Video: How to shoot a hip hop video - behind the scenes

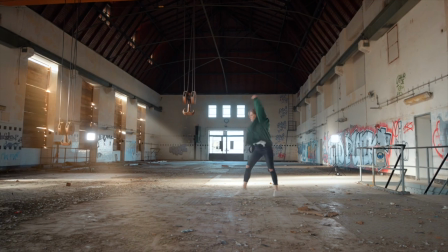468s
So right now we're just setting them up to have them in the background as kind of a key lighting and a little bit of decoration shots. So upstairs we went for more natural look and downstairs we wanted to have a contrast to it so we chose to have the green and red light we kind of experimented with a little bit of blue and red with a little bit of purple and the best combination we found was just red
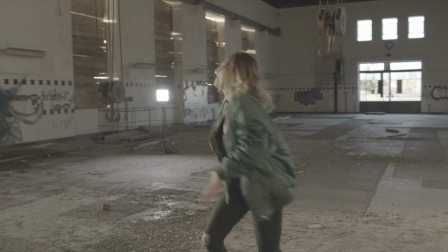488s
and green so as for color grading and effects upstairs i just did the color correction added a little bit of a lot to have
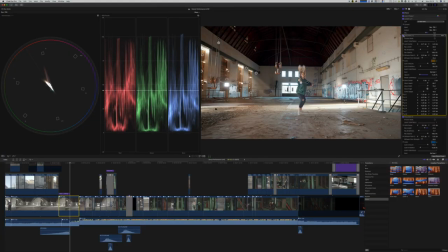496s
the colors pop a little more one thing i added in post was these light beams that came out of the left window They weren't initially there, but once I saw the location and I saw the light coming in from the left side I really know I wanted to have these kind of light beams with a little bit of dusty feeling.
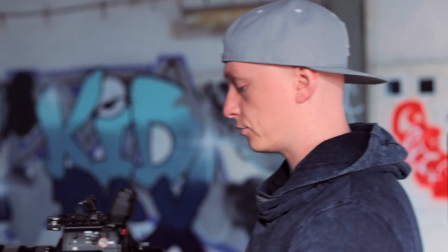512s
Change of plans. We're doing a 180 right now and shooting in a different direction because I really like these the light coming through these
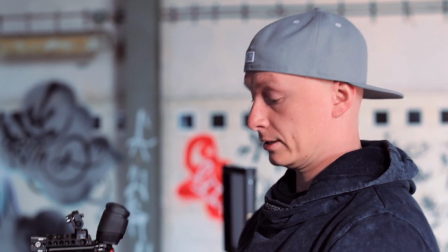520s
boards on the on the windows which looks pretty amazing. So I downloaded a plug-in from I think it's called Pixel Studios. Link is also in the description below. Go check them out. not a sponsored video but it was easy to use in the beginning i wanted to use some anamorphic lens flares to our artificial lights but then after doing it in a couple of shots i really noticed that it's just too much going on there with all the light in the back and all this location so we decided to not do it as always
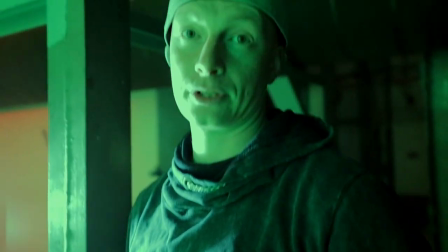551s
we're filming with the westcott flex lights down here because they're crazy portable we fit everything
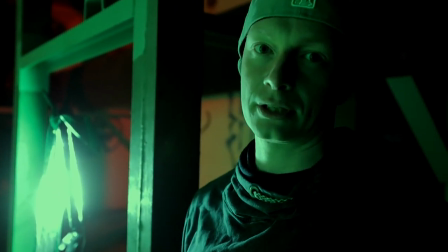555s
in two suitcases no actually we fit everything into backpacks which is insane so again we want to have a little bit of color
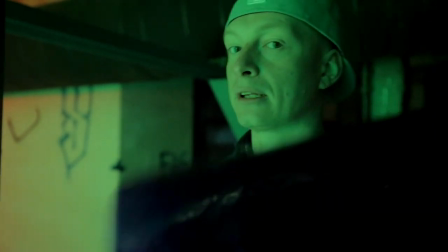564s
contrast we're at this really cool location here and we tried a little bit of purple blue green we brought red and
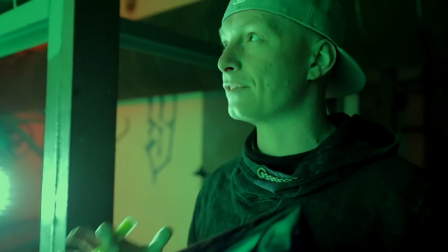573s
we decided to go for red and green we never really used the green before and i think that kind of fits the location pretty well and red is on the other spectrum
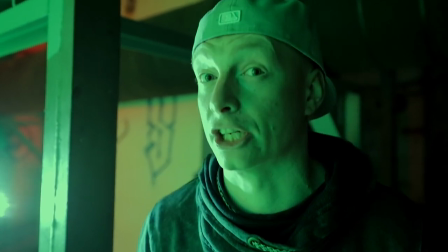581s
of the color chart a little so we have a little bit of contrast here so downstairs we wanted to go for a contrast to look to our
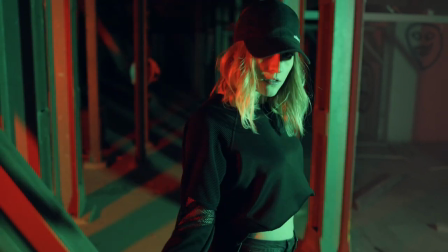588s
natural feeling upstairs so we had the shadows pulled down as well as really intensify the saturation.
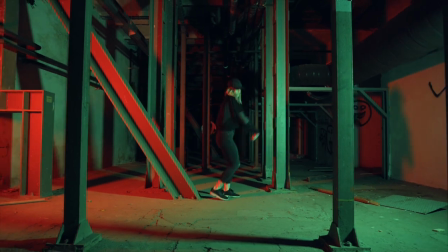595s
I also added a little bit of an anamorphic lens flare there for the couple shots where you could actually see the light being in the shot. This wasn't really too depth but if you're interested in our color grading workflow that we use in general just let us know in the comments below so maybe we can do a video in the future. So what I'm thinking about is how many takes do we need and if we needed to have everything in slow motion or so if I film everything in 50
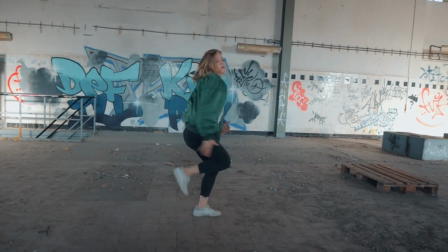620s
frames or if I start shooting in 25 frames and then go to 50 frames and then intercut between slow motion and regular motion or if I just shoot everything in 50 frames and then decide on the spot if I want to have something in slow motion or not. So most of our videos are leaning heavily towards slow motion because we really
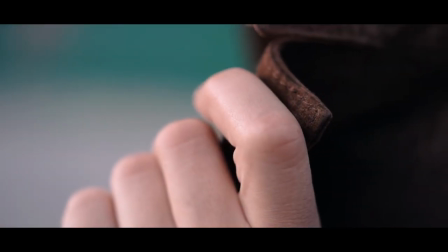636s
like that crisp slow motion b-roll in almost all of our videos but
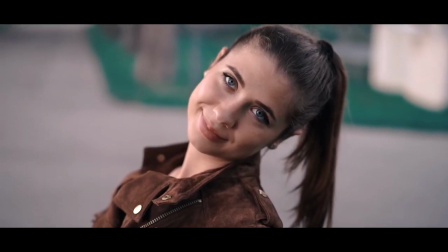641s
since this video was initially a gimbal review we wanted to have everything in 25 frames because slow motion looks smoother anyway we kind of wanted to
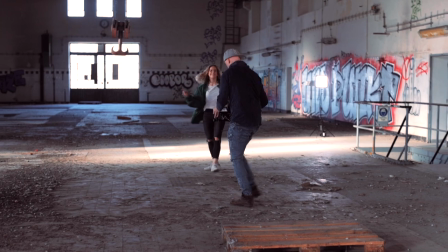651s
test the gimbal and its capabilities without having to use so much slow motion so most of the video is just filmed in 25 frames
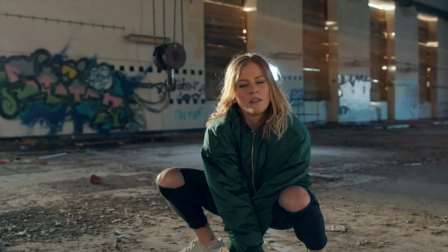659s
but then again for a little bit of b-roll towards the end where she started freestyling and her choreography ended we wanted to have the option to integrate a
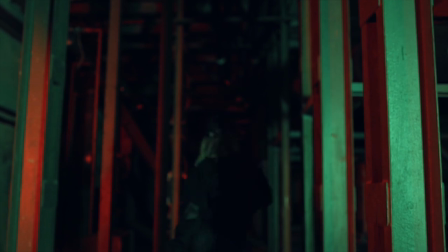667s
little bit of slow motion so most of the time we filmed in 25 frames but as for the slow motion shots in the end we had at least one take of every scene in 50 frames so we had the option to intercut a little bit of slow motion.
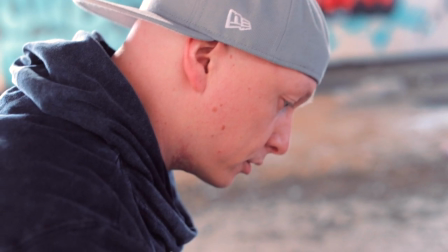681s
I'm trying to track her with the auto track function but apparently I didn't track her right.
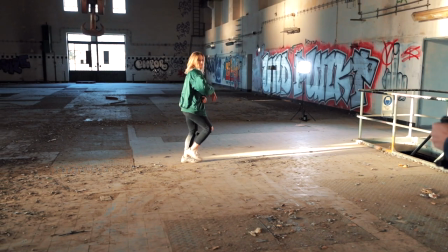687s
So for these kind of videos we usually use our dual pixel autofocus on the C200 a lot because it's really good and because I'm moving and changing the
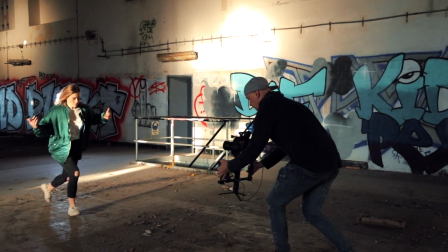696s
distance between her and me a lot manually focusing alone on the gimbal isn't really an option and as for having another focus puller to do that on set we need to have a really experienced focus puller as well as way more equipment which we just didn't have.